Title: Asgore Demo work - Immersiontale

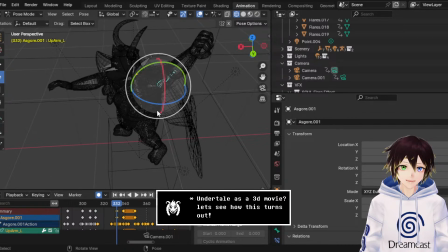almost in that position.
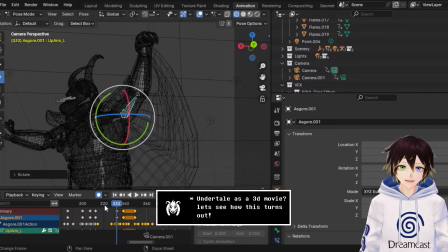Like that's gonna be there like that, but we
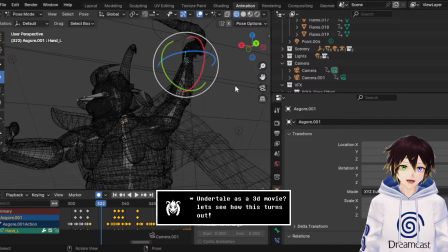need that hand to kind of be coming round at that point. I feel like.
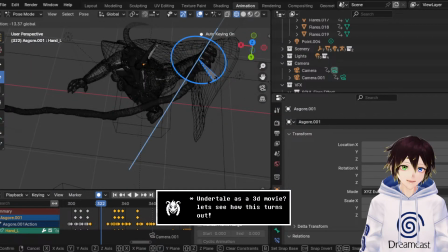The thing is, the trident's already left his hand because of the other animation for the trident.
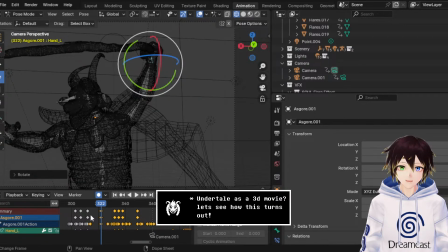I need to put that in his hand as well. That's gonna be funny. Whoop. Maybe have it go back a little bit and then...
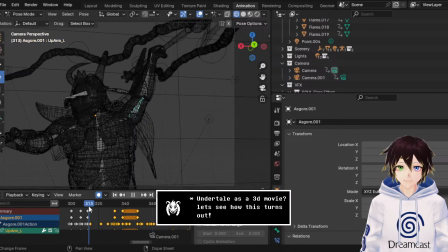I have him do that though and just... Because I can overemphasize that just slightly.
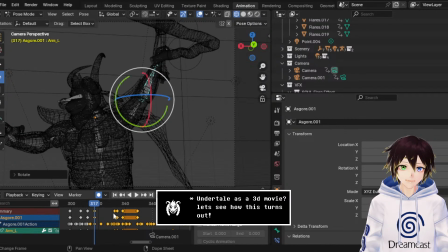I can even have him... Because we want some sort of like movement between the frames here so it doesn't seem all too bad.
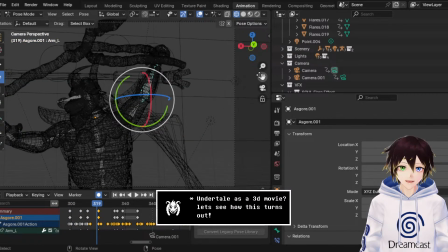I just realized the ears are going to have to be edited as well.
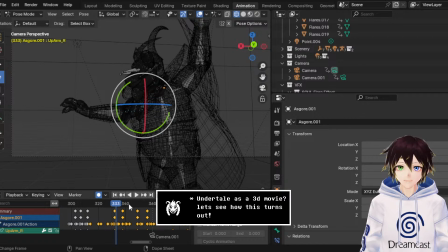That hand needs to be just in the position before that though,
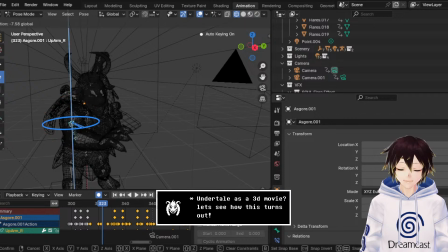so it's like his hand, instead of defending there, has to be more outreached.
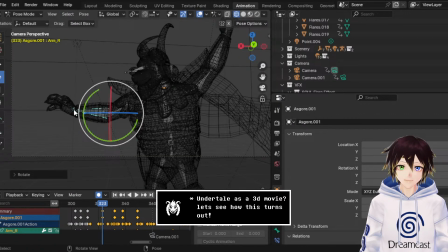More like this, so he's facing forwards and getting ready with his hand. And then I need that to be kind of up here like this, so we go... Okay, it jiggles a little bit there, it comes back in. It shouldn't, so maybe if I delete that frame.
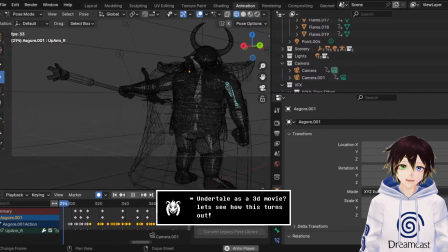That's not too bad, because then at least we're kind of getting an idea of what's going on right now.
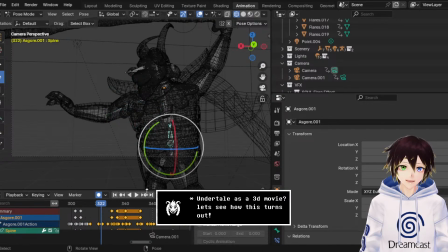Now he's already leaning forwards, I need him to lean backwards slightly.
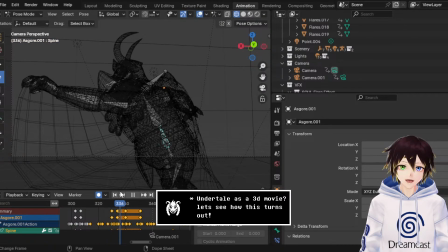Because that's him going forwards.
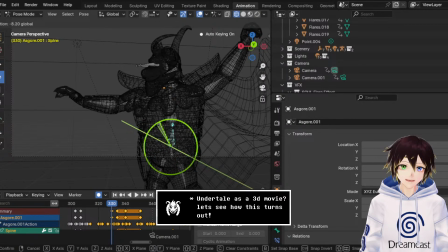If I do this...
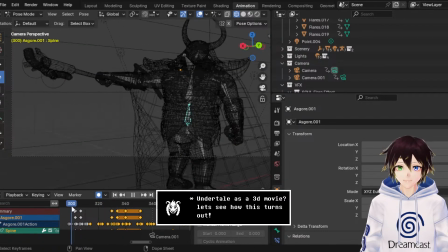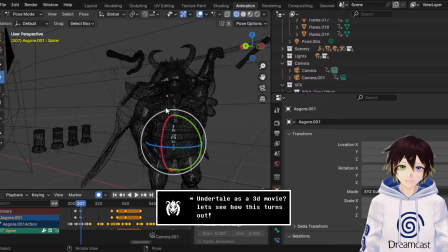If I have him go from, like, a low position here...
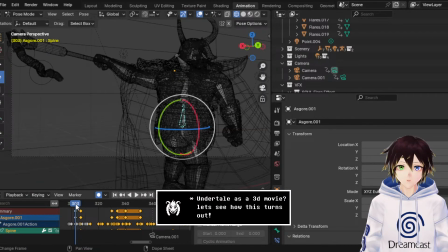Then what we have is...
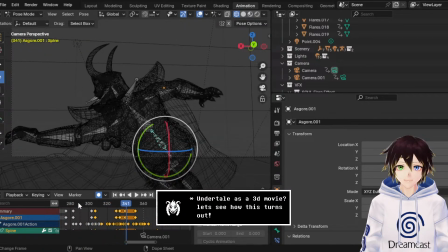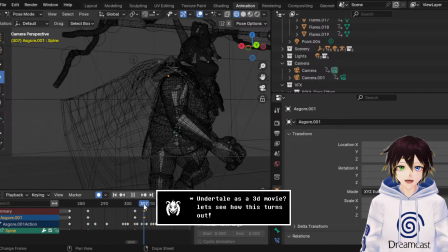Might even have him not be fully round at that point, because he's moving way too fast.
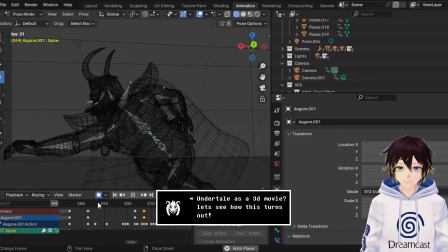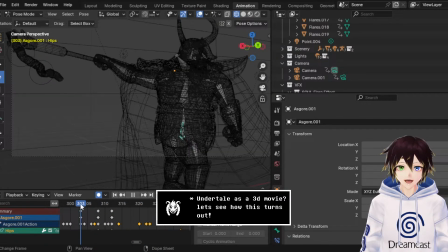Maybe because of how he turns here, we just go...
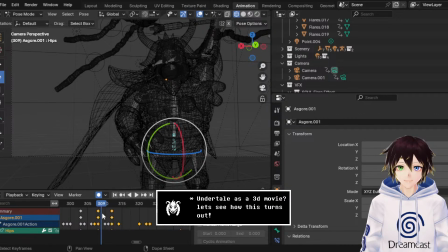Have these, and then that, so he's more...
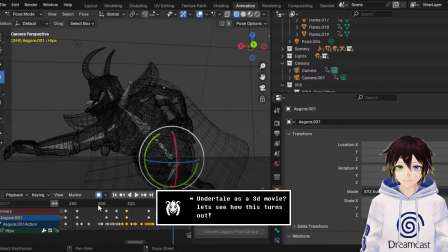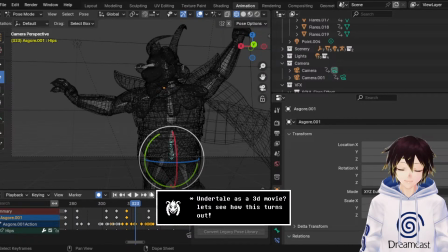That needs to be down now, and needs to be slightly more extended.
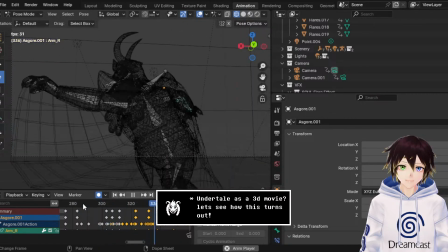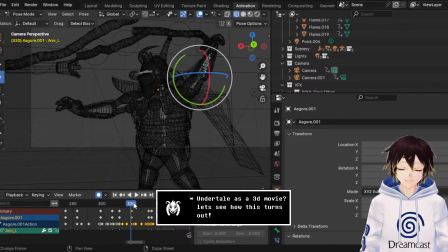I think I can even move the positioning of that arm a little bit. Like, I know I've got it like that, but...
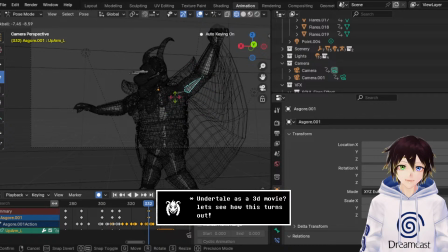That arm position looks just a little bit funny to me. Don't know why. Maybe if I have it more like that.